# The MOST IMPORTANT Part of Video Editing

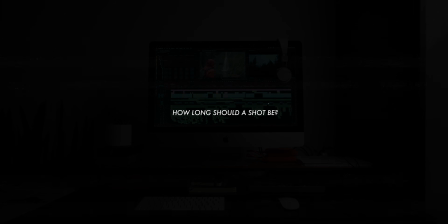0:00 So I have a question for you. How long should a shot be? 4 seconds, 14 seconds, 14 frames? When it comes to video editing, this is seemingly the most simple question you could possibly ever ask,
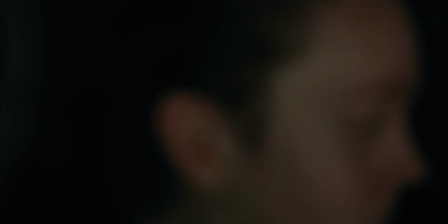0:14 but the more I think about it, the more I realize just how infinitely complex it really is, to the point that it kind of makes my head hurt. It's possible that headache also has something to do with the, physical illness that you can probably infer from my voice at the moment, but I think it has more to do with the editing. Regardless, today I want to do a very deep dive on this seemingly very simple topic and hopefully make your head hurt a bit along the way as well.
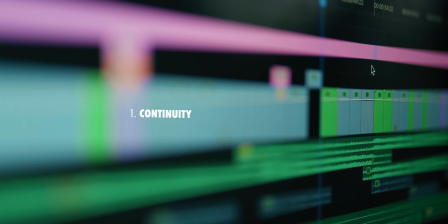0:41 So let's jump on it. In a lot of cases, continuity is the clear deciding factor.
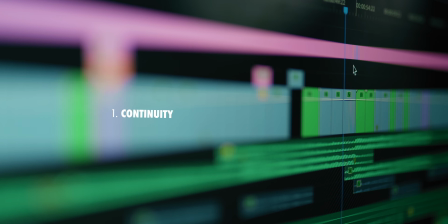0:46 You should just be cutting the clip such that it aligns with the motion and action of the shots around it.
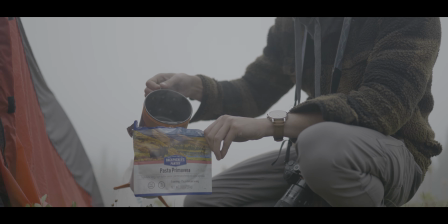0:53 You don't want to cut away too soon and have a motion jump forward, and at the same time, you don't want to cut away too late and have that same motion lag behind.
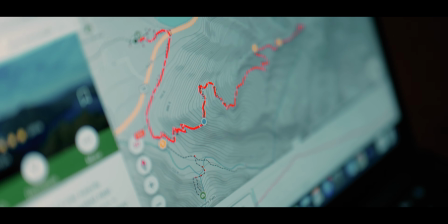1:02 But long sequences are often cut down for style or pacing, which completely throws that continuity out the window.
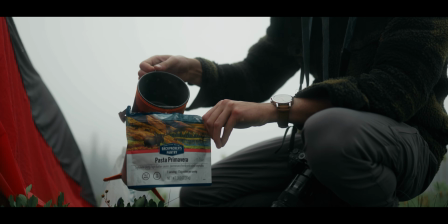1:09 So what now? What other factors can we look at to decide how long each shot should be?
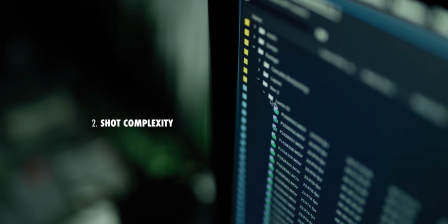1:15 One factor worth looking into is the shot complexity.
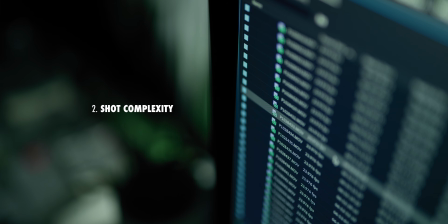1:18 So ideally, the length of a shot should be more or less proportional to the amount of detail within that shot. So the more information your viewer needs to get from that clip, the longer you should keep it on screen.
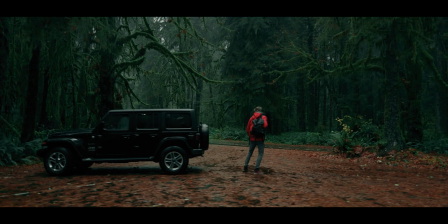1:32 If a shot is very complex but it's not on screen long enough,
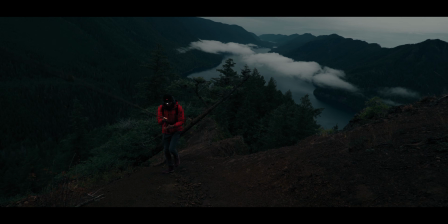1:35 there's a good chance that the audience will fall behind and not be able to keep up with the edit.
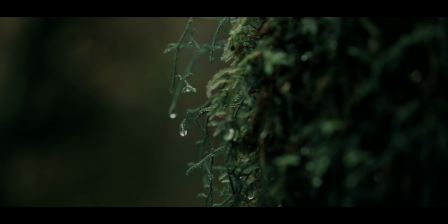1:41 But at the same time, if a shot is very basic, but it's on the screen for too long, then the audience is going to get bored.
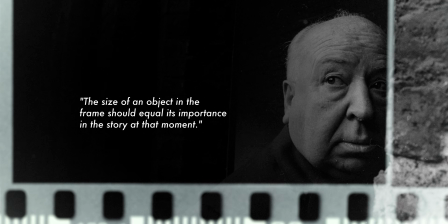1:48 It's kind of similar to Hitchcock's rule about composition,
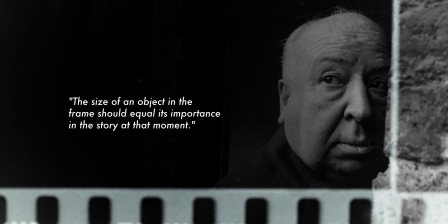1:51 which basically just states that the size of an object in the frame should be proportional to its significance in the story.
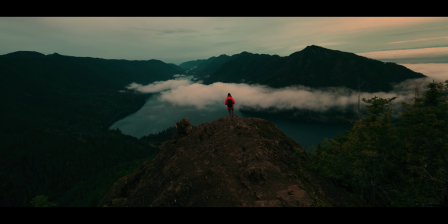1:58 So a shot like this, that's a very wide composition,
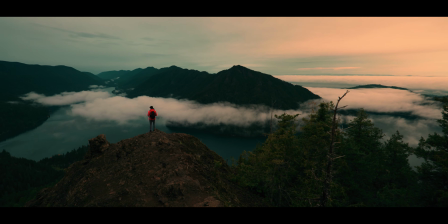2:00 has a lot of different details and different parts to look at and kind of move your eye around the frame. I will leave that shot on screen for quite a long time so that you have time to take it in.
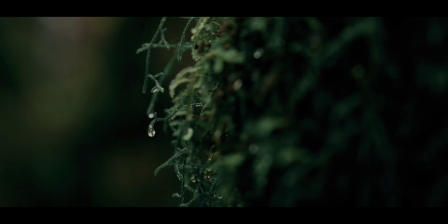2:12 Whereas shots like these that are very basic and you instantly know what you're looking at, those can be much, much shorter.
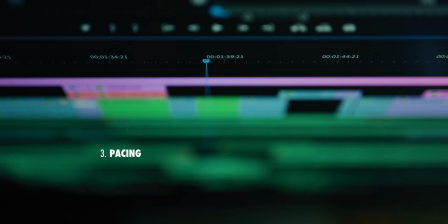2:19 It's also important to consider pacing, making sure that the length of your shots and the placement of your cuts have a natural flow throughout the edit. There are no concrete rules for pacing, it's just whatever feels right. So if a shot is too long or too short, then it could feel very jarring and abruptly take the viewer out of the story.
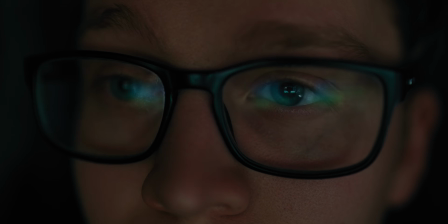2:40 This is the part of the process where you watch a cut over and over again and just move it like a frame or two at a time until it feels natural. Some of my techniques here include cutting on notable impacts and motions within the shot, like a foot hitting a ground or someone passing in front of the camera, and also making sure to cut
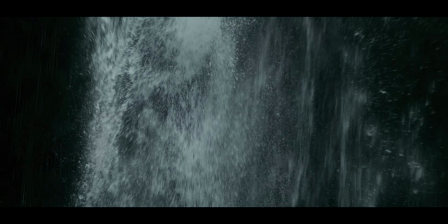2:59 clips such that they have a continuous motion or energy from one shot to the next. Now, that's a lot to think about, and you can probably feel your brain kind of buzzing around in your head by now, and I assure you it will get worse.
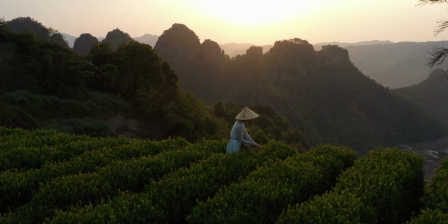3:11 But before that, I want to take a quick breather and let you know about the sponsor of today's video, which is of course ArtGrid.
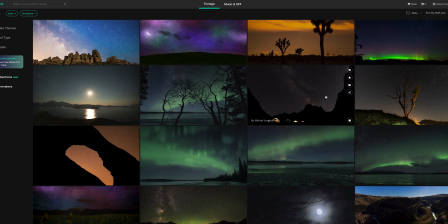3:18 ArtGrid is a massive library of amazing stock footage shot by filmmakers all over the world, with new material added every single day.
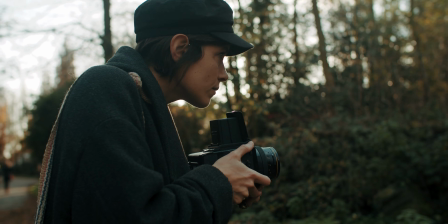3:26 It's also really simple. They have one license that covers everything from personal use to commercial use, your client's use of footage,
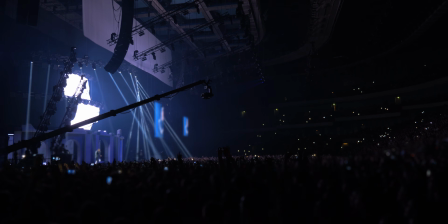3:32 with no limitations on the number of views or the audience size that you can share that content with.
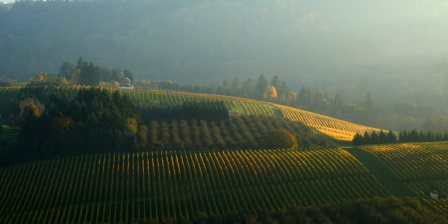3:39 Under that single license, they have 3 plans based on the quality of footage that you need to download.
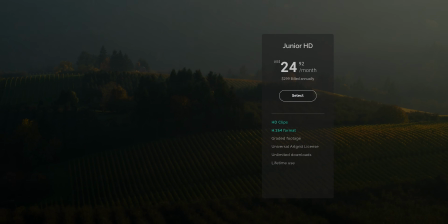3:44 So for just $25 a month, you can download literally their entire library in HD.
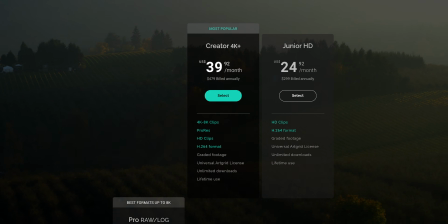3:49 For $40 a month, you can download it in 4K and 8K, and for $50 a month, you can download it in log, and even a lot of the time raw.
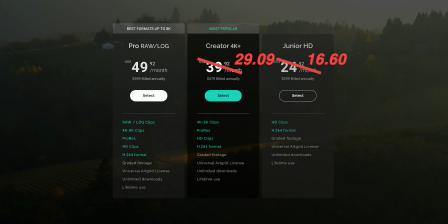3:57 And at the time this video goes live, they're running a big sale, so you can actually get one of those plans for a good bit less.